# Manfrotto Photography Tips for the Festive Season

season to capture the holiday spirit on camera. I'm Manfrotto Ambassador Juliana Broste, TravelingJules. And as a filmmaker and travel vlogger, I'm here to show you 5 tips to take festive photos and videos this holiday season. Oh, there's mistletoe! I need one of these for my house. Get a lot of kisses.
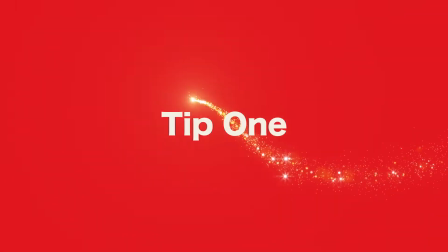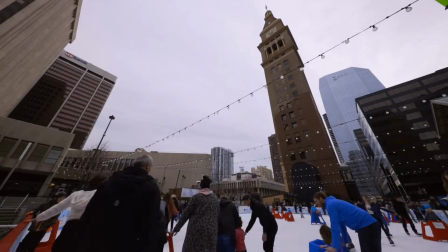If you're dreaming of snow and want to snap a few photos outdoors, here's a handy trick. I like to use my camera's histogram as a guide to make sure everything is exposed correctly.
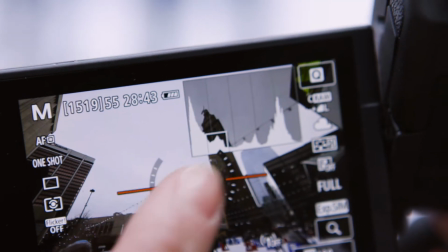You don't want the snow or ice to be too bright or the information is gone forever. You also don't want the snow to look gray, which generally happens when you shoot on auto.
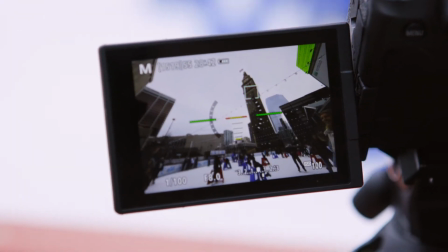Rely on your histogram instead of the LCD screen to get a true reading of your image. I also recommend shooting your photos in RAW. You'll capture more information, which makes it easier to make adjustments later. And for video, having an ND filter really comes in handy to cut down bright light.
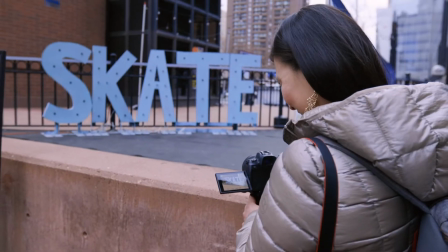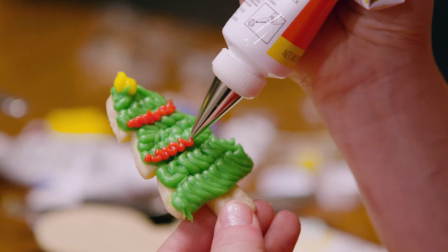Baking cookies is one of my favorite holiday traditions, so I want to show you guys a cool way to spice up your Instagram feed, thanks to the magic of video.
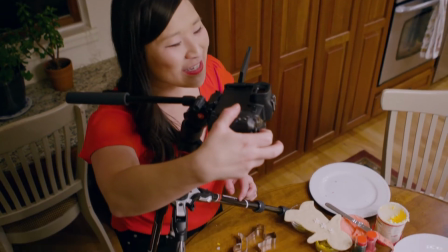Let's have a play with stop motion animation. Roll video, take the cookies away one by one.
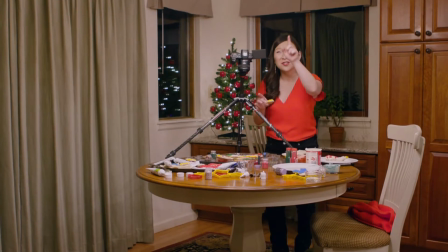The secret is having consistent light, so you don't want to create new shadows by stepping in your light.
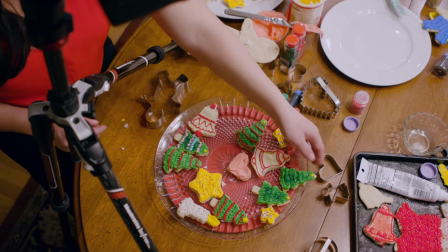I like to make sure I take cookies away from all different parts of the plate. Little magic in post, and voila!
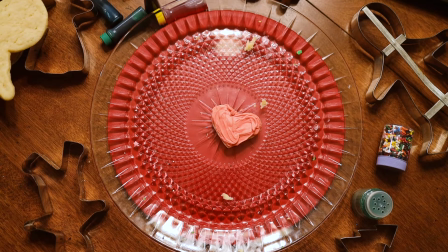Looks like somebody was hungry. I should eat all those crumbs.
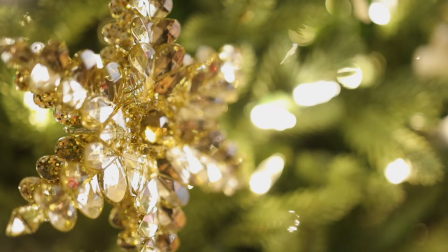Sometimes the spirit of the season is all in the details. Snap a nice close-up shot of your favorite ornament with a macro lens.
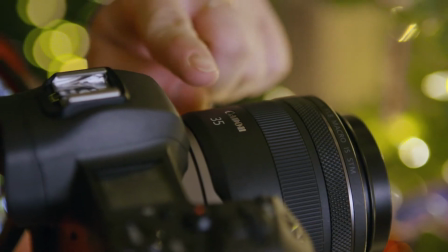Sometimes you just can't get close enough with a standard lens because you need to be a certain distance away to focus.
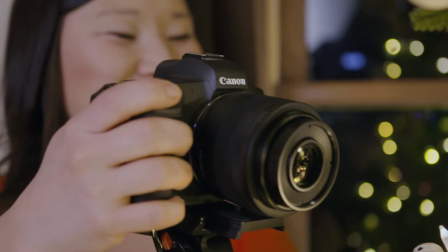This 35mm macro lens has a relatively small minimum focusing distance,
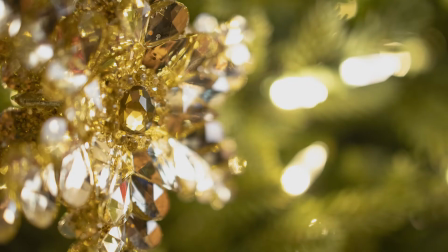so I can put the lens right up close, let my subject just fill the frame. I love all the detail here.
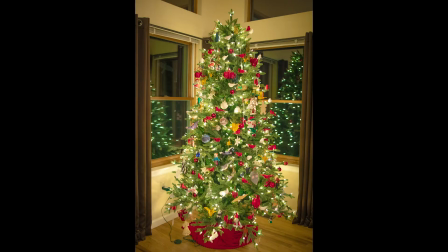You know, macro lenses are not only for macro photography. For video, you have the unique ability to quickly rack focus.
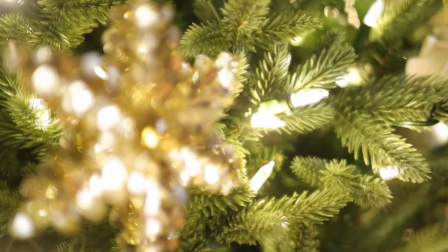Check it out.
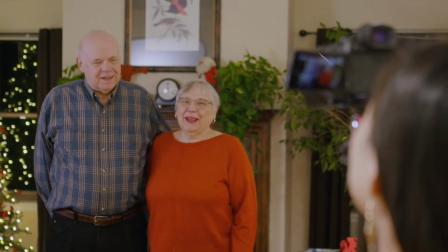Everybody smile. Oh, that looks awesome. When it comes time for family photos, I like to grab a tripod. That way everyone can be in the shot. I set my camera to self-timer and turn on my camera's Wi-Fi to connect to my phone so I can use it as a remote.
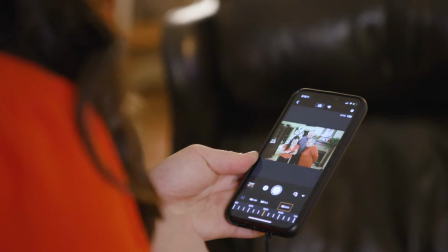Right here on the app, I can even change exposure, touch to focus, and trigger the shutter.
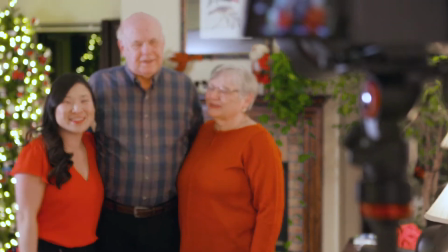5, 4, 3, 2, 1, cheese.
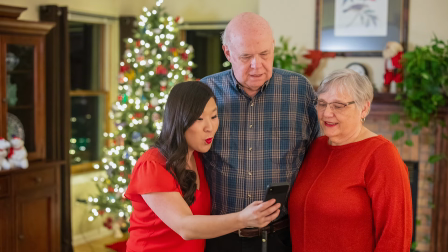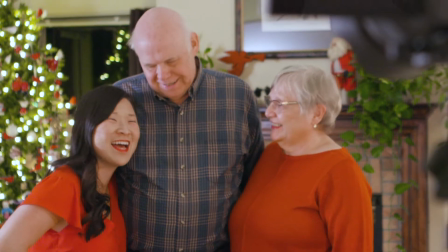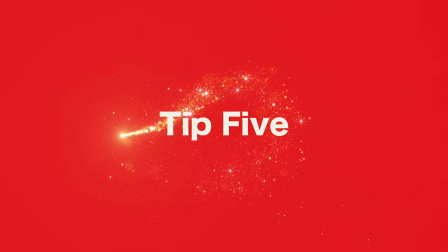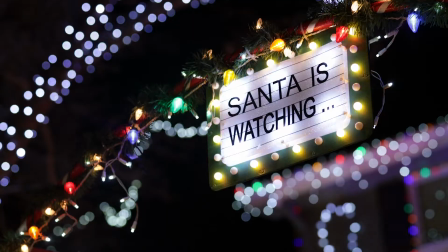The holiday lights really make this time of year merry and bright.
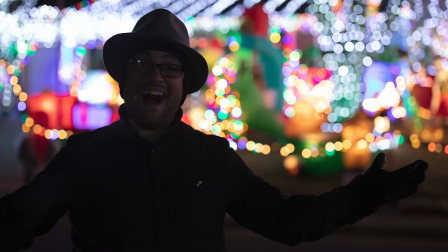Positioning your subject in front of a really cool light display really gives off the holiday vibe.
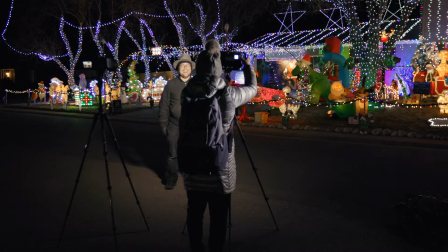But to make sure your subject really pops, a little bump of light can go a long way.
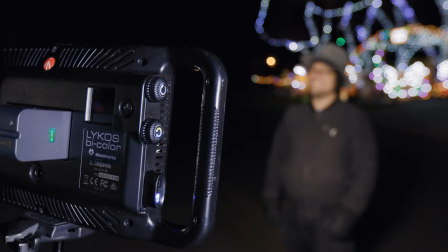Okay, smile. Great face, I love it.
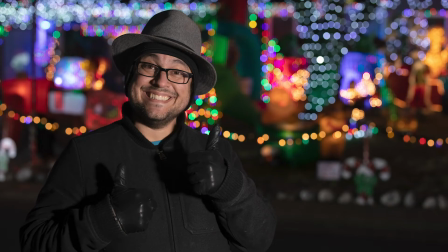As well, shooting with a shallow depth of field will really help blur the background and create that nice bokeh effect. Having a camera with a fast lens really helps. I'm setting my aperture wide open at an f1.2.